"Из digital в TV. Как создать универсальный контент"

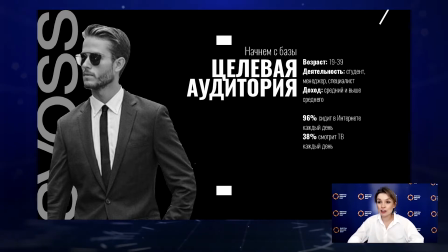и самыми, скажем так, видимыми признаками того, что у человека все хорошо, наравне, наверное, с хорошим автомобилем, хорошим телефоном. Паш, поправь меня, если я не правду. Я прическу сейчас поправлю. Поэтому для таких мужчин важно внимание, съезд как профессиональный бренд, он может сделать тебя стильным и, соответственно, привлечь к тебе это внимание.
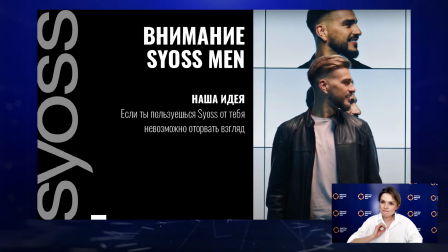Отсюда и родилась, по сути, такая очень простая, но очень метко попавшая в нашу целевую аудиторию бренд-идея, которая звучит очень просто – внимание с YesMan.
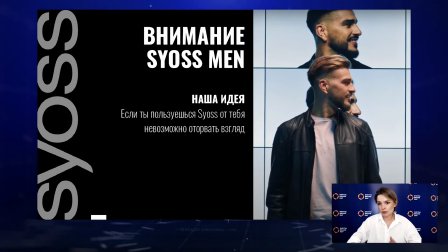И, с одной стороны, она отражает то, что тебе дает YesMan как мужчине, который хочет, чтобы на тебя обратили внимание. С другой стороны, она привлекает внимание к бренду, если ты почему-то на него раньше не обращал внимания.
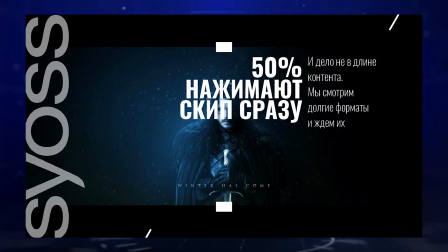А если мы говорим про внимание к нашему ролику и продолжаем делиться с вами интересными находками на проекте, то 50% нажимает скип сразу, а нам все же надо бы привлечь их внимание.
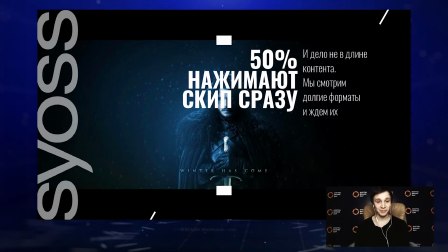Мы стали анализировать, почему так происходит. И первое, о чем мы подумали, конечно, это эра короткого контента, короткого формата. Мы хотим быстро потреблять листаленту, но коллеги нас немножко в стиле и сказали, друзья,
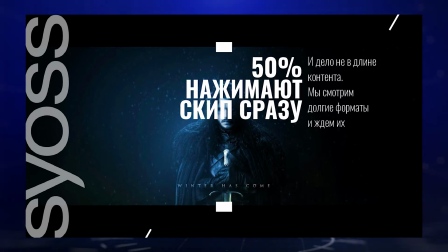но ведь мы смотрим с вами фильмы Марвел, мы смотрим Длиннющую игру Престолов, а еще дольше ждем, пока она выйдет. Благо, уже все закончилось. И все же мы с вами, можно, смотрели иные форматы?
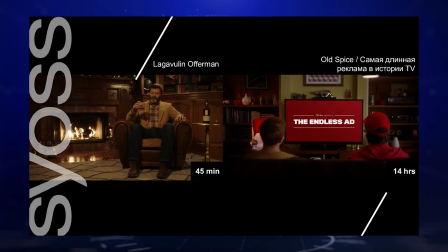И дело здесь, на самом деле, в креативе. И такие примеры есть, которые это доказывают и стали пиарными. Например, у бренда «Виски» есть ролик с актером, где он сидит 45 минут, это преролл, и просто пьет виски. И людям интересно, что дальше произойдет. В каких-то версиях там сзади что-то происходило, в каких-то он просто пил.
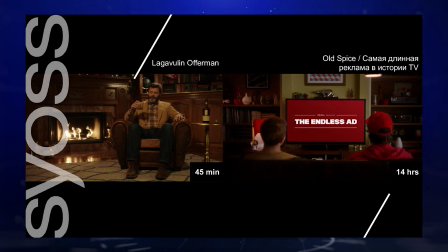И люди смотрели, им стало интересно. То есть эти 45 минут они наблюдали, управляли их вниманием или играли необычным контентом.
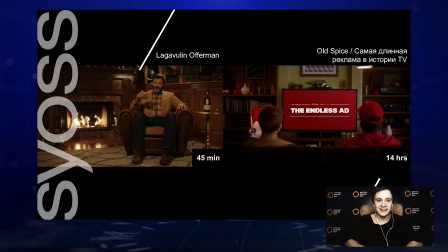Другая история от Old Spice — это 14-часовой ролик на телевизоре и такой же бесконечный преролл на YouTube.
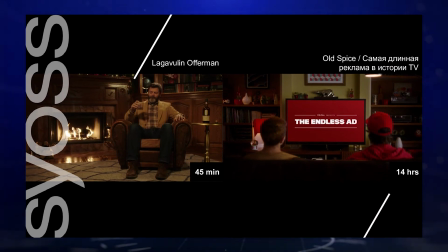Ребята просто сняли много разного материала и переходили с помощью разных визуальных приемов один в другой. То есть мы с вами все же можем создавать долгий контент, и он интересен, его смотрят, и он становится пиарным.
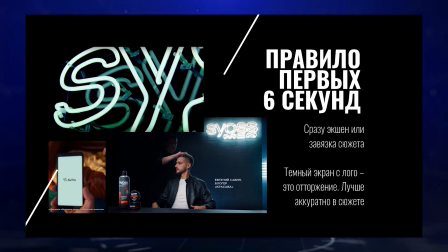Но мы не собирались делать долгий ролик. Как мы помним, у нас цель создать OLV, с которым мы пойдем на телевидение. И тут есть несколько правил, как сохранить то самое внимание, которое нужно. Первое – это правило 6 секунд. У вас есть всего 6 секунд, пока пользователь скипнет ваше видео.
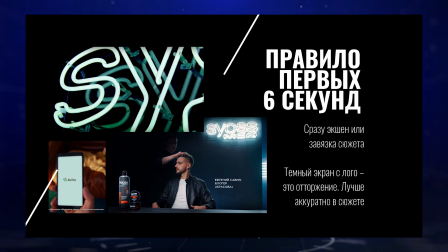То есть 6 секунд – это наше гарантированное сейв-время, когда пользователя мы можем точно зацепить.
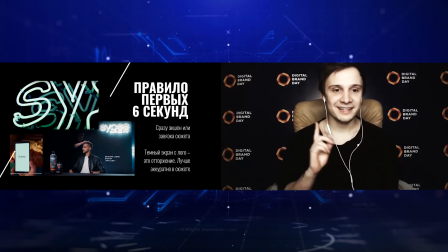Поэтому не тратим целую секунду на то, чтобы показать логотип на черном экране. обязательно встраивайте ваш логотип в сеттинг кадра, как, например, сделали мы.
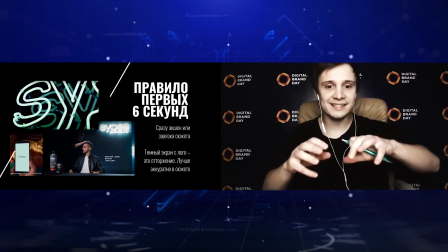У нас светодиодная вывеска, она же загорается, и она же рядом с героем, то есть она дополняет историю.
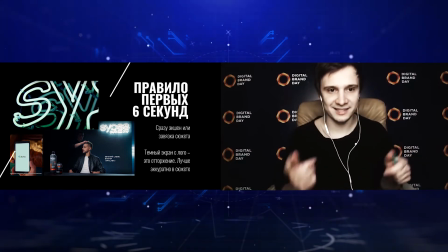Или как сделали коллеги из Авито, они начали с телефона, то есть они не потратили вот ту самую заставочку, плашечку на весь экран, они сэкономили целую секунду.
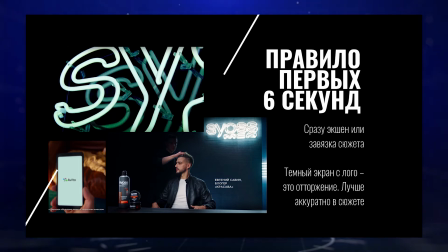Плюс действие должно начинаться сразу, сюжет должен начинаться сразу, чтобы захватить сюжет, режиссерский ход, интересная картинка, чтобы привлечь внимание.
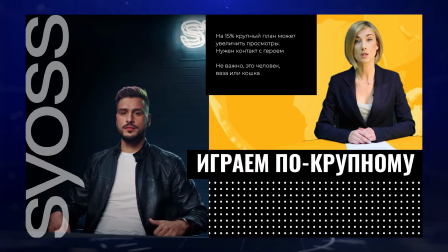Во-вторых, внимание еще удерживает живое общение, как вот сейчас мы вдвоем общаемся с вами, вы нас видите. Почему так? Желательно, чтобы картинка была крупной.
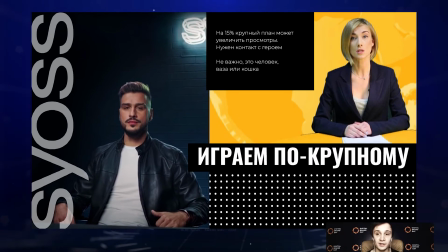На 15% может увеличиться количество просмотров только за счет крупности картинки, потому что мы создаем эффект живого общения.
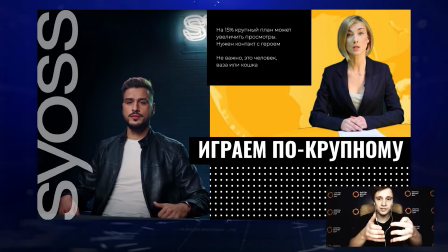Ваш герой как бы разговаривает со слушателем и состоится такой некий контакт. И коллеги из Google как раз провели несколько тестов,
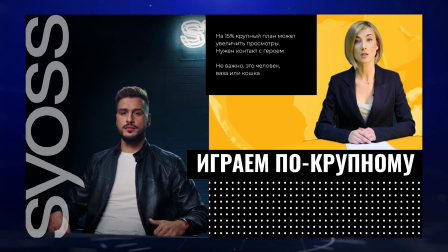они показали нам один и тот же ролик, который с чуть более общим планом и с крупным планом. Опять же, подумайте, почему политики и новостные различные выпуски вещают именно вот в таком формате.
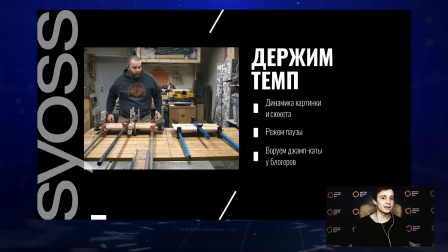Во-вторых, нужно держать темп. Все же мы говорим, что да, готовы смотреть длинную картинку, но скучную картинку никто смотреть не хочет. Поэтому нужно создавать такие некоторые волны динамики.
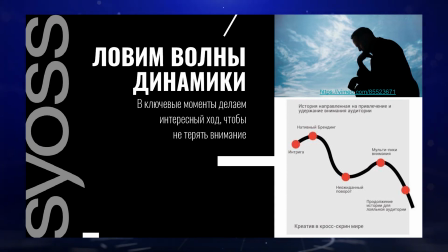Что это такое? Если раньше в классическом сюжете у нас поднималась линия развития, развития, развития, развития, развития, где-то в конце там случился апогей, до которого уже, скорее всего, никто не досмотрел, потому что долго все развивалось, то сейчас выглядит все немножко по-другому. Кривая такая сценарная выглядит следующим образом.
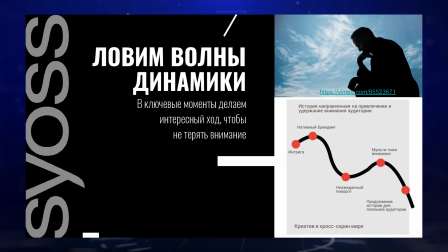То есть сначала мы делаем интригу, там же показываем бренд, 6 секунд есть его, а нам надо показать даже тем, кто скипнет, чтобы они минимальное количество информации получили.
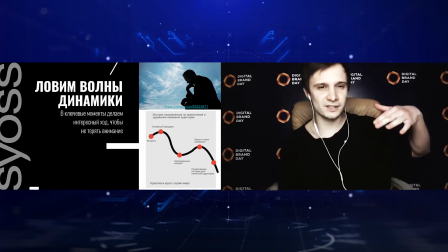Потом у нас развивается сюжет, и интерес потихонечку падает.
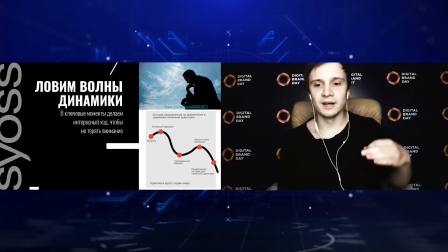И нам в определенных точках нужно поддерживать его, то есть сделать неожиданный поворот, чтобы вернуть внимание.
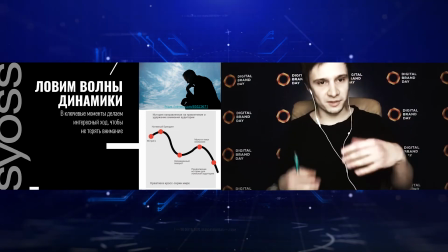После этого у нас доступает опять в поле, то есть заинтересовался слушатель, смотрящий.
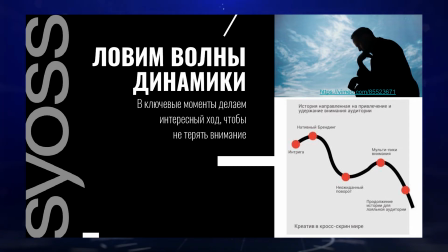И, соответственно, потом опять идет на спад, и уже досмотрят только те, кому прям действительно это зашло, и кто является целевой прямой аудиторией, возможно, фанатной брендой.
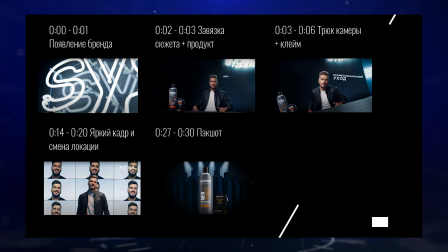Как сделали мы? Короткий пример. Вначале как раз показали логотип, как я сказал, потом на второй секунде мы уже заявили продукт, показали сразу, и при том аккуратно,
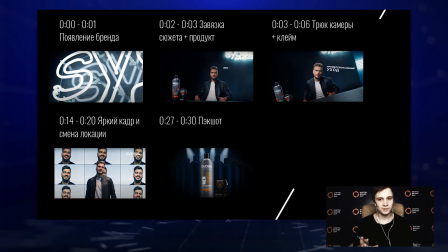показали дальше клейм, который основной наш продуктовый, и здесь началась игра режиссерская, игра актера, то есть чтобы завлечь, что пошла интересная картинка. На 14 секунде, потому что мы мыслим плюс-минус форматами, привычно для нас там 6, 15-30 секунд,
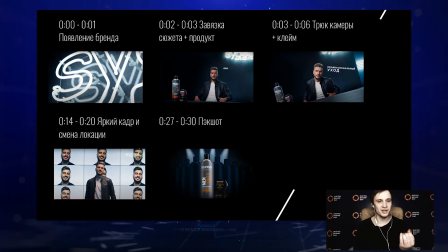на 14 секунде мы делаем еще один яркий, самый запоминающийся кадр, который обратит на себя внимание и,
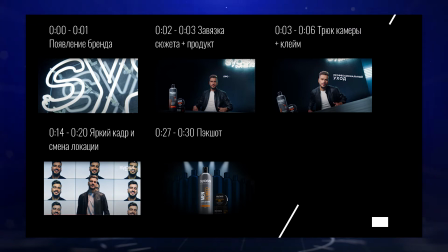опять же, удержит пользователя, чтобы он продолжил смотреть дальше. И в конце уже понятно, что-то поклассит.
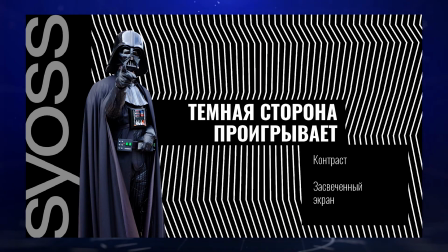Что еще нужно помнить, чтобы сохранить то самое внимание, особенно брендам с темными цветами в гайдбуке? Что темная сторона всегда проигрывает. Почему? Мы с вами смотрим в телефонах, не на полной яркости, за свеченными экранами, потому что где-нибудь сзади находится окно, например, и черная картинка плохо видна.
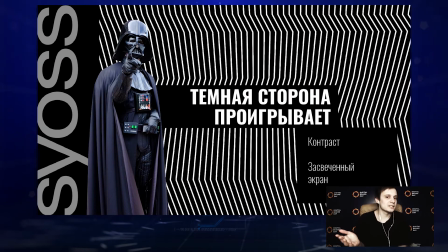Когда я плохо вижу, мне неинтересно это смотреть, я не понимаю, что я смотрю. Потому, либо делаем светлую картинку, если делать не можем, обязательно помним про контраст, чтобы были основные элементы подсвечены,
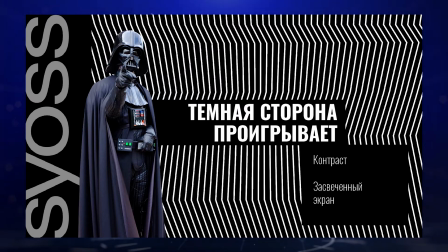и правильное выставление света, конечно же, на площадке, потому что ваши визуальные образы, это очень важно, вы доносите не только историей, но и визуальным образом, который есть у вас в видео.
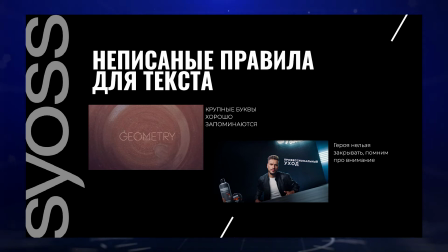Еще одно маленькое правило, помним про контакт, что если мы хотим подсветить какие-то основные клеймы, а это здорово, большие тексты всегда запоминаются как цифры, то если мы их размечаем, не загораживаем героя. Все время контакт с камерой, контакт со зрителем. Если здесь будет текст, то это контакт прервется.
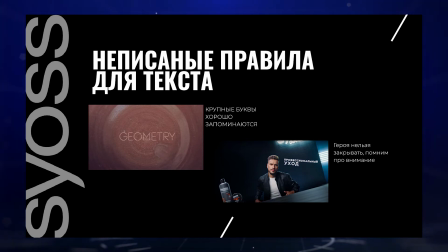И неважно, кто у вас это, человек, машина или ваза.
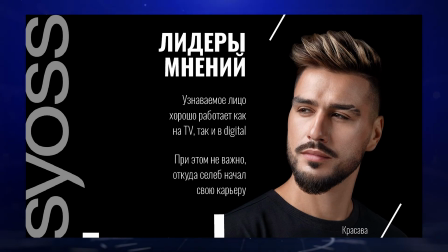Ну и когда вы уже построили очень прочную базу на основе того, что сказал Паша, только тогда реально вишенкой на торте, когда у вас уже есть хорошая идея, вы исследовали свою целевую аудиторию, правильно построили сценарий,
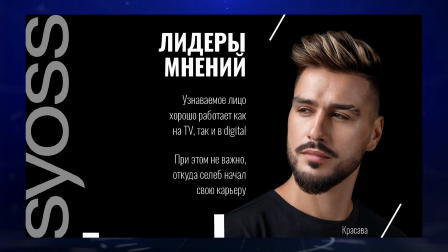тогда уже можно подумать и о том, чтобы добавить свой ролик лидера мнений. потому что без хорошей, простроенной, прочной базы, конечно,
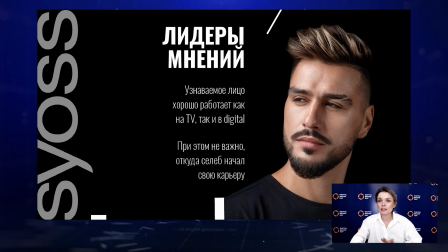бывают такие случаи, но не так часто, что весь креатив будет держаться на одном селебрити. И узнаваемое лицо, оно работает хорошо как в диджитале, так и в ТВ, и сейчас, мне кажется, особенно, абсолютно неважно, где селебрити начинал свою карьеру.
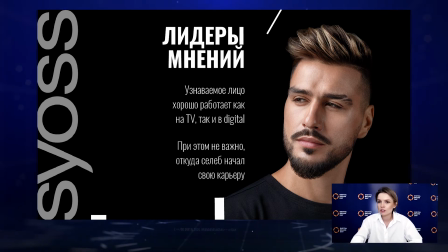Он мог начать на ТВ уйти в диджитал, мог начать в диджитал уйти на ТВ. Все так перемешалось, что это перестало играть роль. Для нашей целевой аудитории мы выбрали человека, который бы олицетворял стильного self-made парня,
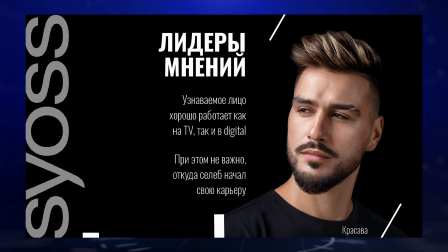который несет вот этот стиль в массы и делает то дело, которое ему приносит не только, скажем так, известность, но и кайф. И мы выбрали Евгения Савина, он сейчас блогер-красава, у него свой футбольный блог на YouTube и в Instagram,
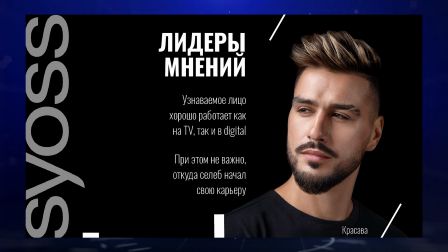он также бывший футболист и периодически появляется на ТВ, поэтому наша аудитория контактирует с ним практически на всех медийных площадках.
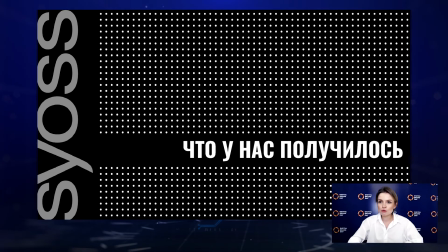Наверное, вам больше всего интересно, что же у нас получилось, почему мы тут пришли и рассказываем вам, как правильно делать видео.